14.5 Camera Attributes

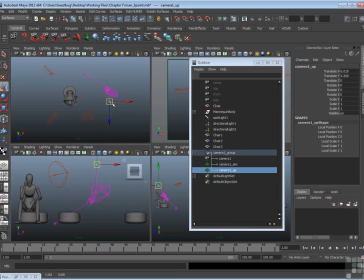(4:05)
In fact, my camera is kind of on its side right now, but if I move that aim up above the camera, the camera straightens out.
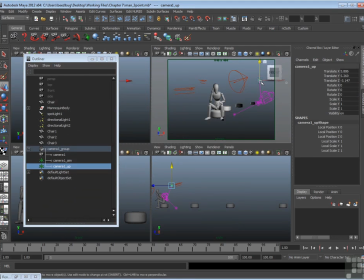(4:13)
So you can see here's the body. The up is this little circle at the top, and the aim is down here in front of the lens.
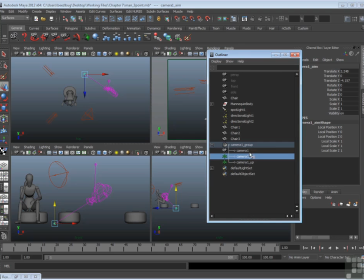(4:21)
So this gives you a few more controls. You can either animate all these separate nodes or simply use them to help position your camera. and having the look at or the aim is kind of handy because it allows you to rotate the camera just by moving this dot and you can place that dot something you want to look at.
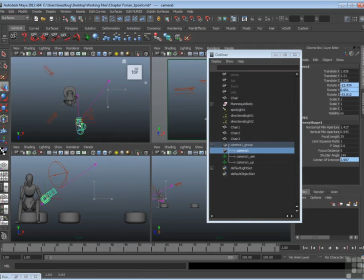(4:39)
Once it's where you want to look at something, then you can just grab the body and move the body and you see the camera rotates around that aim or look at point. So this is a three-node camera, just a few extra parts. Now again, you don't have to use it, you can use it as a regular camera.
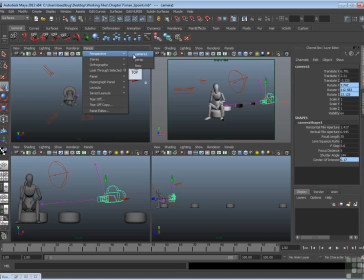(4:55)
In In fact, you can always just create cameras up here through the Panels menu to make your life a little bit easier. So let's talk about camera options in more detail for a particular camera. Now, any given camera has a set of attributes, and you can change those though. You don't have to live with the defaults.
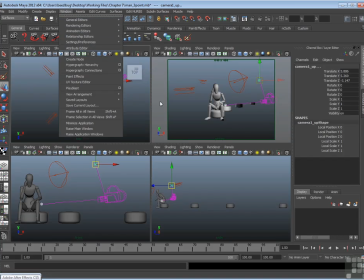(5:10)
For example, if I just go ahead and delete this camera and get rid of it, I'll go back to the Outliner, pick that camera group here and hit delete and get rid of it.
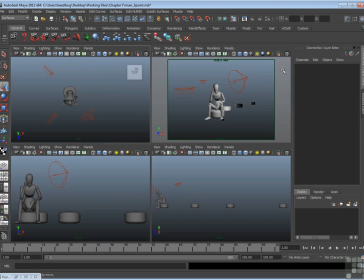(5:18)
If I go back to just my perspective camera, right here, I can go to Attribute Editor to the View menu. So I can go to View, Camera Attribute Editor. And here will be a number of attributes for any given camera.
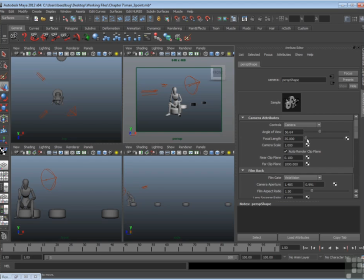(5:31)
The most important one is probably the focal length. Focal length measures the lens of the camera in millimeters, and it tries to equate itself with real lenses used in the real world. If you use a video camera or a still camera, they'll have a lens with a particular millimeter reading. That might be 35 or 50 or 75 or 100, and so on.
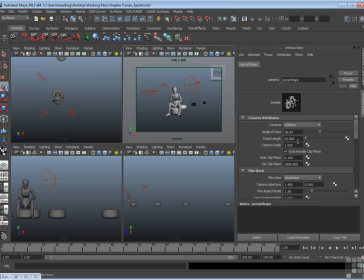(5:49)
We have the same control here, and every single millimeter you pick has a slightly different effect on the view.
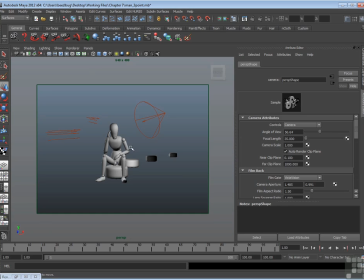(5:55)
I'll go ahead and maximize this window, we'll take a look. In fact, I'll go ahead and dolly into my character a bit. For example, if you have a low number of focal length, it creates a fisheye or very wide angle view. In fact, once I switch over to a wide angle, the camera looks like it's further away. Now the camera didn't move initially, the lens just changed.
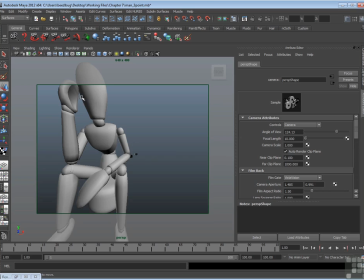(6:16)
But then if I dolly the camera in closer, or you'll see that it gets some distortion where everything looks like it's far apart. That's a fish-eyed effect from a very wide lens. It's like looking through the peephole in your door. If I go even lower, like 5, you'll see that the feet get really stretched out. It's a very, very wide lens.
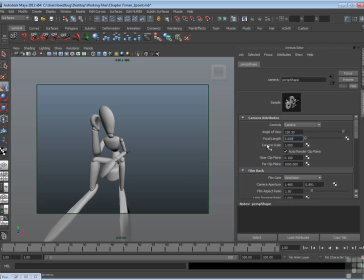(6:32)
One has a very low millimeter number. It gives you a bowed or fish-eyed or distorted effect where everything looks really far apart.
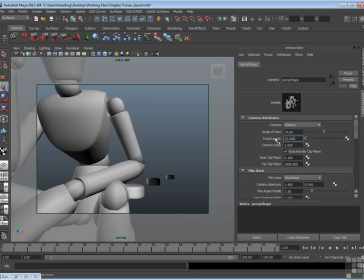(6:42)
Now, you don't have to go that low. You can go, to say 25, but still it makes everything look a little bit farther apart.
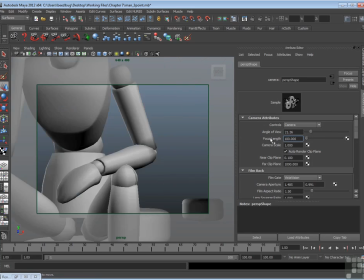(6:50)
Now if you go to a high number on focal length, like 100, it becomes more like a telephoto lens, where it's if the camera is zoomed in. And again, I'm not initially moving the camera. If you change the millimeter, I'll do it interactively here.
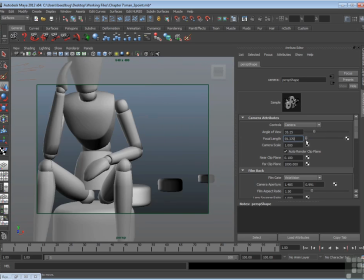(7:02)
As you change the millimeter, the view changes simply because the optics that are being reproduced.
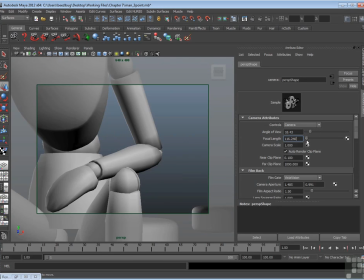(7:08)
Your camera is not going anywhere. Your body of the camera is in the same place your lens is just changing.
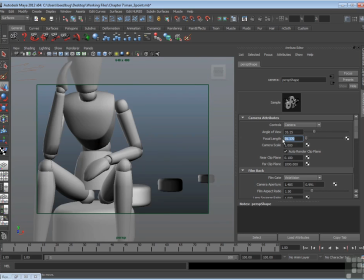(7:13)
So obviously different millimeter lenses affect the composition.
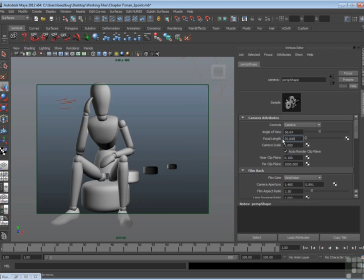(7:18)
Now if you're on a film set or a video set the cinematographer or director of photography would pick different lenses for their effect and how they look on the person or wherever they're shooting. Once you start adjusting the focal length you'll start to get used to the effect it will have on your scene because
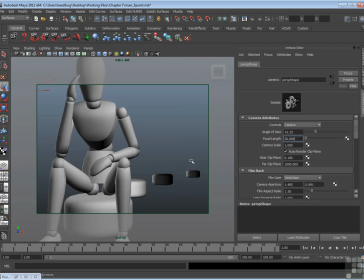(7:35)
if you do pick different millimeter lenses you might have to reposition your camera to make sure you do maintain your composition. In any case, the lower the millimeter, the more wide angle, the more fisheye, the higher, the more telephoto, the more zoomed in.
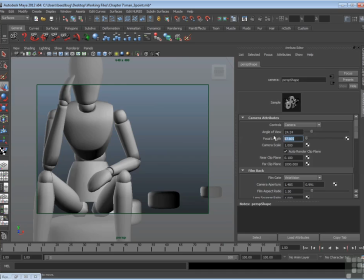(7:50)
Now, whereas the fisheye makes everything look like things are far apart, like this where everything's kind of stretched out,
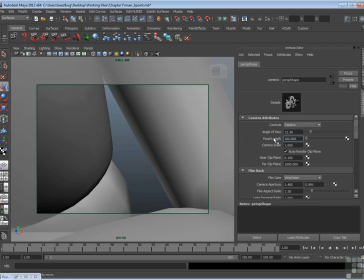(7:59)
a high number like a telephoto makes everything to look like it's close together.
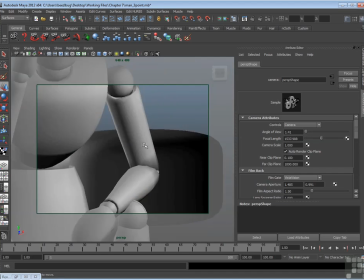(8:05)
In fact, if they go really high, it will feel like everything is almost on top of each other.